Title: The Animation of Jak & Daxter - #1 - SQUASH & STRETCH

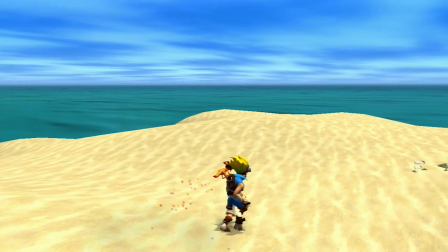(20:17)
But unfortunately, Naughty Dog's not really able to do that with Daxter's rig here, so they aren't able to perfectly do what they want to achieve.
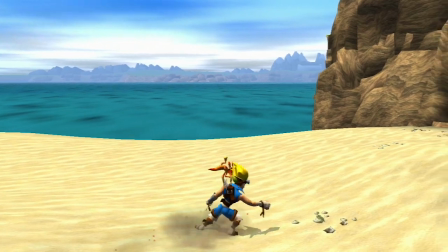(20:24)
But I think they emulate the cartoony look about as well as you can expect for PS2 hardware.
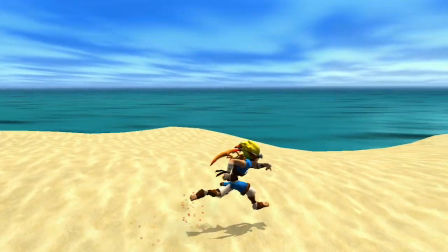(20:29)
You can see what they're going for, and I think that largely it works. Okay, I'm not going to blab on that long about all of their other attacks and moves,
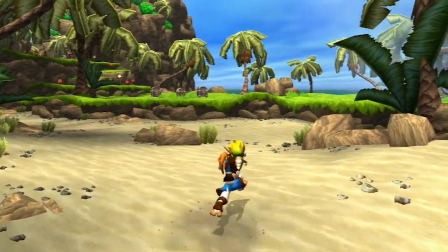(20:37)
but let me just play through some of the rest of these in slow motion here, and watch how they use squash and stretch in all of these,
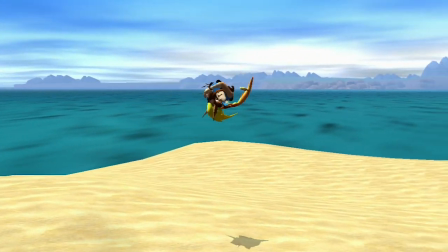(20:43)
and watch how they use Daxter's animation to really reinforce and add appeal and entertainment to everything Jak does.
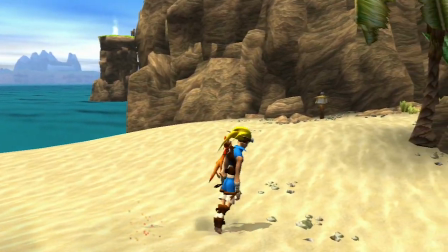(20:51)
It's really successful overall, I think.
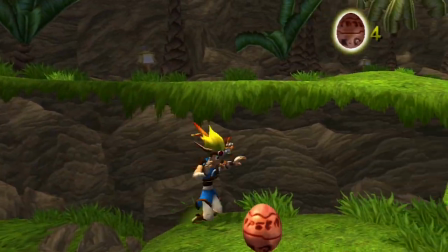(20:57)
Okay, so here's a really smart thing they do.
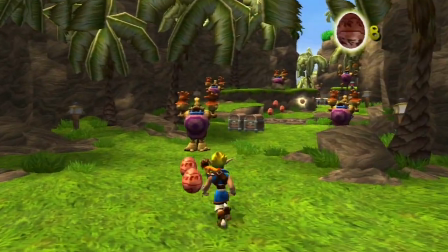(20:59)
When you're controlling Jak and you're having him run forward, if you take your finger off the stick and have him stop running, he doesn't just immediately snap into his idle pose.
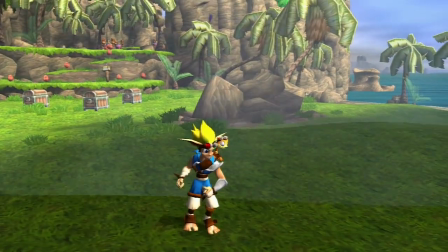(21:07)
He first does this transition where he kind of jogs in place for a second and then stops,
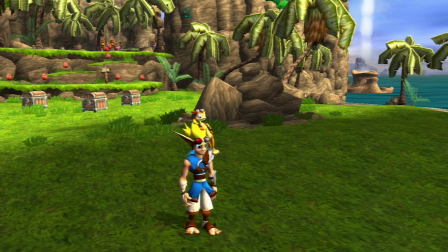(21:12)
which is a really smart idea because it helps to keep him alive and in character and really smooths out that transition from running full speed to standing still.
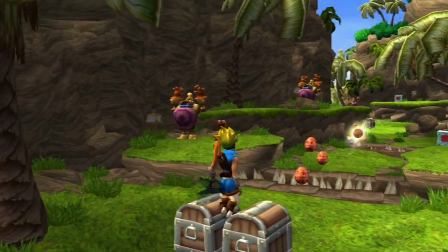(21:20)
That's a smart bit of animation design. Alright, I think I'm going to call it for this episode.
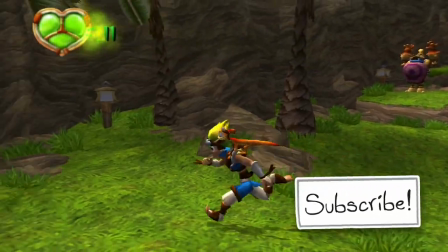(21:25)
Thank you for watching, and I will be back soon with some more Jak and Daxter because there's just a lot of great animation to dig into here, so see you next time.